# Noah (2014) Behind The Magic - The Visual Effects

We knew that this would be something different working with Darren Aronofsky on Noah.
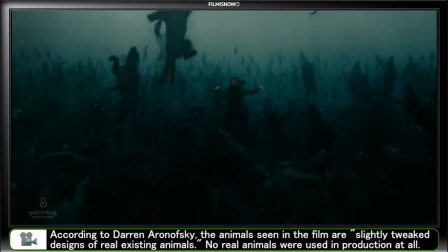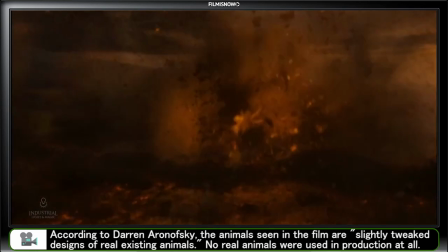As long with the script, he sent a book of imagery that was really the sort of things
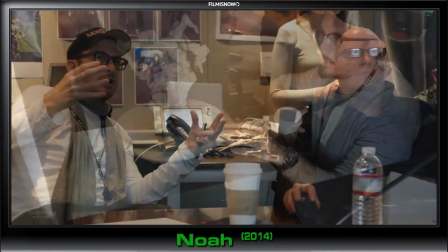that he was looking for in the film to give us the idea of how this film would work. We built the Ark on a set in a forest on Long Island. When we first approached the Ark, we actually shot an aerial plate of this on location.
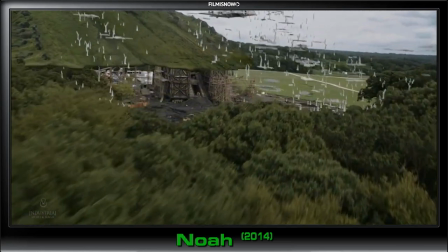You know, that gave us the front of the Ark, but for this shot, it was like a hardware worship shot in a Star Trek film where you fly around the Enterprise.
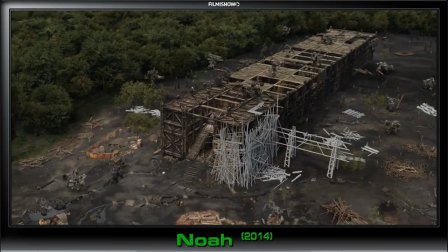Here we were flying around the Ark, looking at it being worked on and seeing into it,
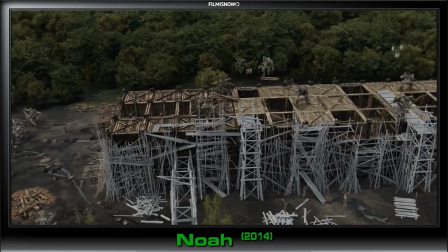because that's what, you know, one of the things you want to see in the audience is how was this thing built.
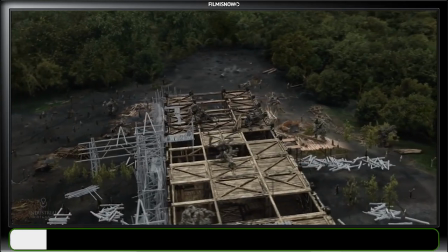So we made this big digital version of the Ark and all of the scaffolding around it and the piles
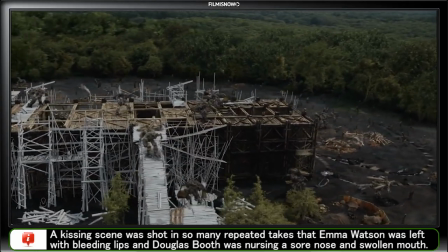of lumber and the furnaces and everything you would need to make the Ark so the audience could get a sense of how this thing was constructed. Darren wanted to add a layer that said, this is not the world that you understand, and no, this is somewhere else.
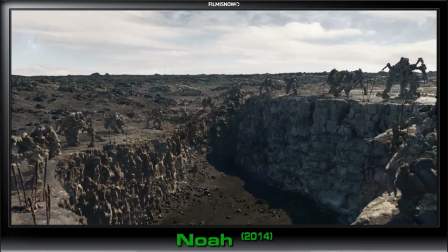So we did a lot of environment work to extend those natural landscapes, building upon them and trying to retain the naturalism of them.
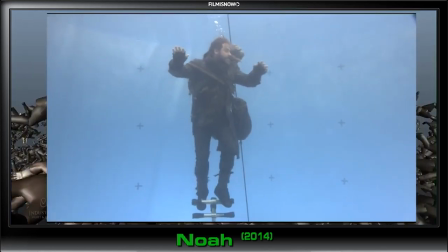But on top of that, the film has a lot of visions and, you know, biblical moments in there and walls of fire and that sort of thing.
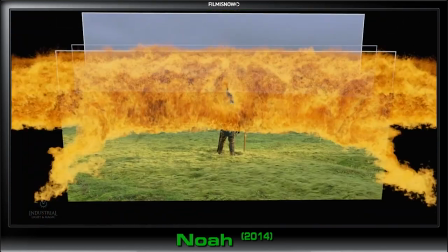So we created a lot of environments on top of that. At one point, Noah is visiting Tubal-Cain's camp and sort of gets overwhelmed by the wretchedness of humanity that he sees there. So the plate started with just Noah, the back of Noah looking at a portion of the camp, and you pull back. And what happened is on set they could not pull back that far, so in the end we had to continue the movement.
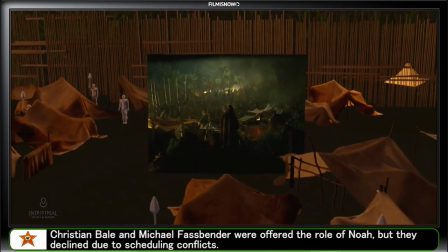And what happens is when you change those kind of movements, there is so much parallax happening that you have to change everything. So that required taking the real world camp location and reproducing that
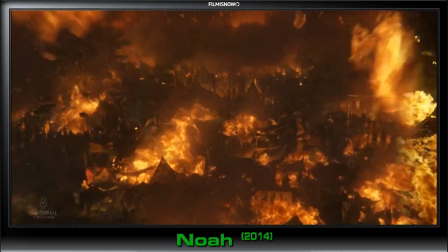in the computer so we can pull way back above the trees and then send fire through all of this. We have this shot where the trees are growing and it's a sort of a magical moment,
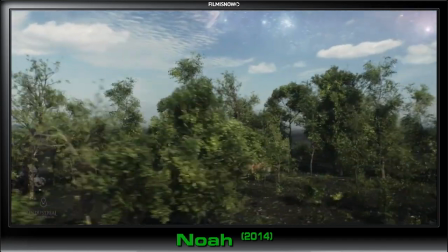and the movement of the trees themselves had the same sort of staccato movement that you can feel in the creation sequence. And we actually worked with SpeedTree, who do some software we use for creating our digital trees,
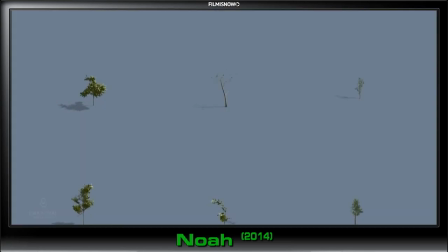and we actually said, look, we need to do tree growth for this shot. And they helped us with some tools that would make this work. So we did all these tree animations, showed them to Darren,
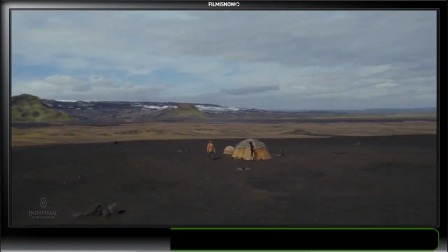and then we took the helicopter plate and matched that in the computer with the big sweeping camera move,
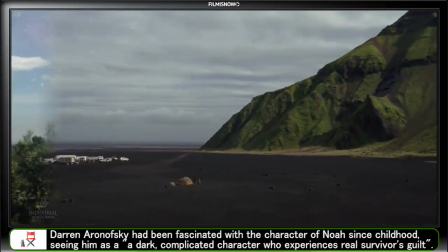and that provides our transition from almost like from the world of Iceland into our world of Long Island and the forest clearing where the
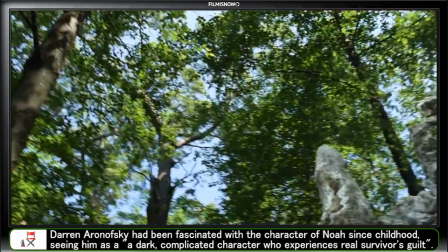Ark gets built.